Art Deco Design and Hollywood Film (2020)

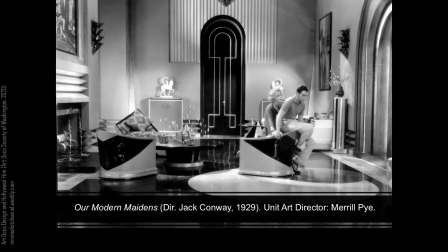1979s
One newspaper asserted that, quote, we believe it is the first time that the screen has shown such a faithful picture of the great revolution the French mode in home furnishings is about to affect.
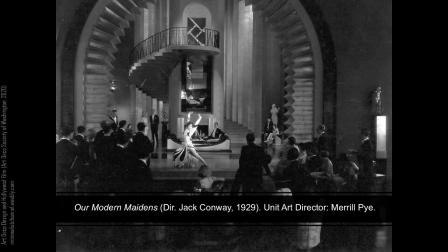1992s
For Maidens, Meryl Pye was assigned as unit art director. Pye had recently completed work on MGM's first musical, The Broadway Melody, and the oversized approach of sets used in early musicals as equally apparent here, fitting for a film about music-mad youth.
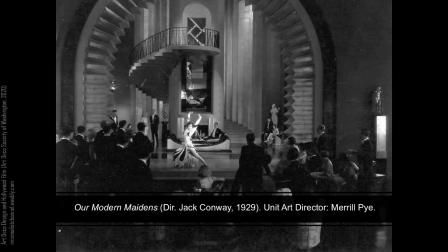2007s
The home even has its own zigzag proscenium arch to frame Joan Crawford's wild dance. Pye would also be assigned the next film in the loose series Our Blushing Brides, a sound film released in 1930.
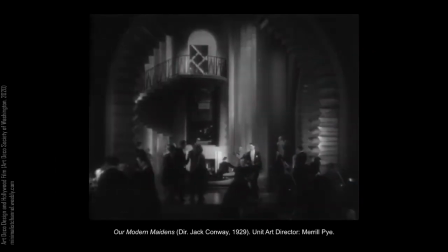2022s
The dance scene in Our Modern Maidens stands out for its unusual expressionistic lighting and surprising zoom into Joan Crawford as she stands on the landing.
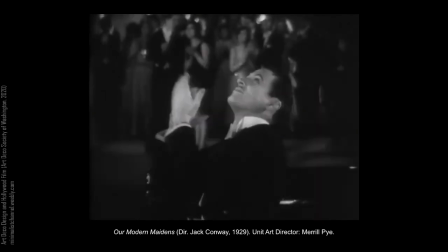2034s
However, the darkness is motivated by the narrative, in which Crawford is about to perform a dance for the guests,
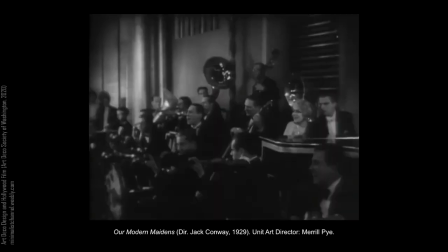2042s
complete with her own trailing spotlight.
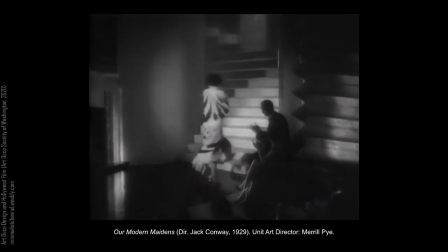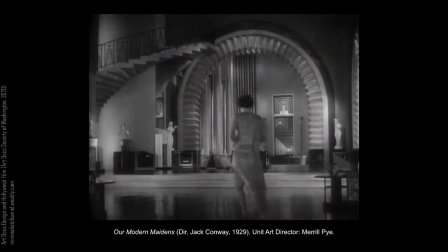2052s
This scene is much more typical of MGM's lighting style.
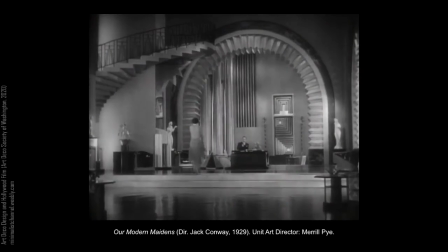2055s
It is not only an almost impossibly enormous set, but it is also flooded with light, which reflects off every visible surface, including the very Ruhlmann-esque and very shiny daybed in the foreground.
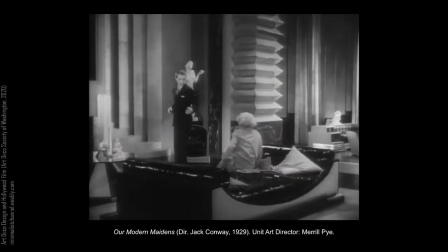2068s
When the scene shifts to the smaller den, continue to watch the furniture.
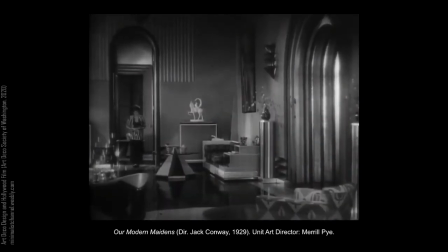2077s
This room contains almost every stock piece from MGM's Modernist Furniture Collection.
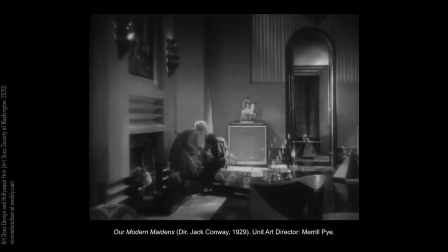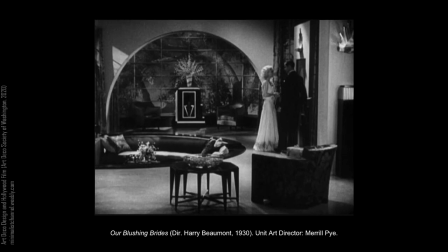2104s
Blushing Brides was another hit. Its settings, however, veer into the more ludicrous directions, with a massive bachelor pad located of all places at the top of a tree, seen here.
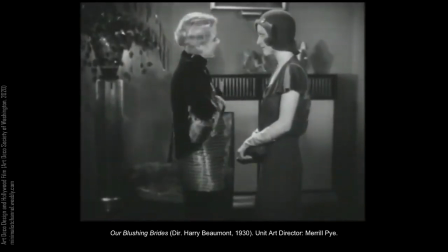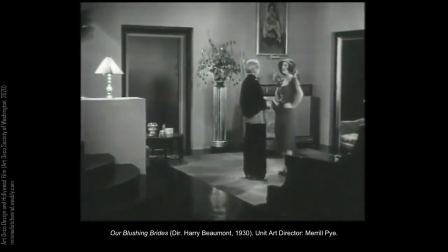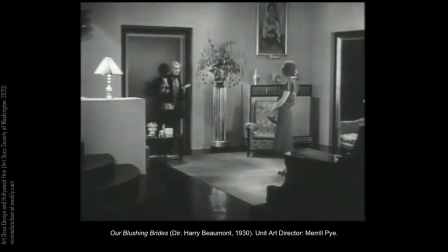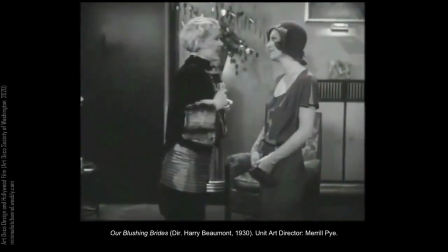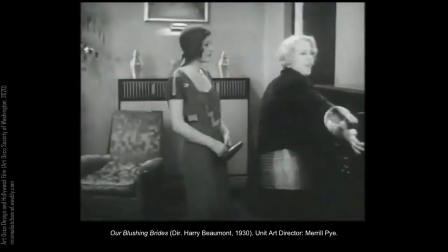2145s And look, Jerry, this photograph will play 12 records without changing.
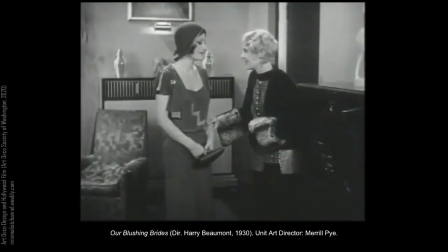2152s Do you remember that old thing we had that wouldn't play one unless you wanted up the middle? Yes, I still have it.
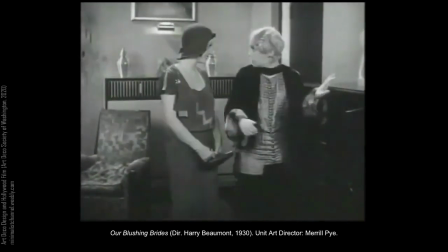2157s Oh, well, then I'm going to get you a new one.
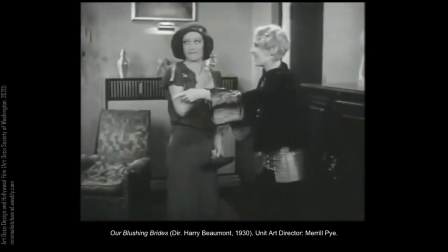2163s And look, there's the library. That'll kick in you. Come on.
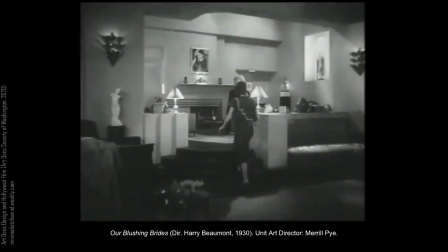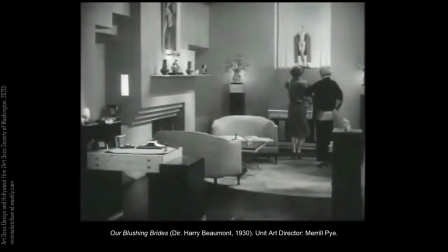2172s How do you like my stuff? Oh, that's lovely. Oh, and Jerry, do you like my mantle? Thank you, Grant.
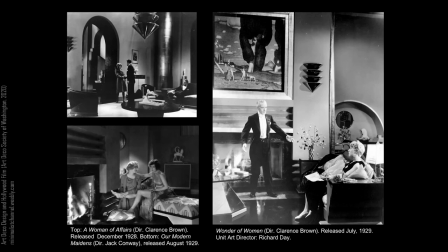2184s
Between 1928 and 1932, moviegoers were deluged with MGM Productions featuring ultra-modernistic sets, usually just the same suite of furnishings repackaged again and again, and not just furniture but entire wall units, light fixtures, and artwork, constantly sifted and rearranged for modern settings.
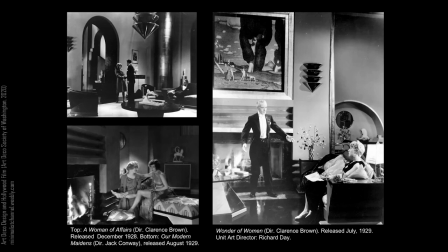2203s
The specific decorative features that you see again and again in sets from this time period are the tiered wall sconces, trapezoidal glass-topped table, angular Frenkel-inspired sofa, zigzag fireplace-curved club chairs, and the stock of white Brancusi or Paul Manship-styled sculpture.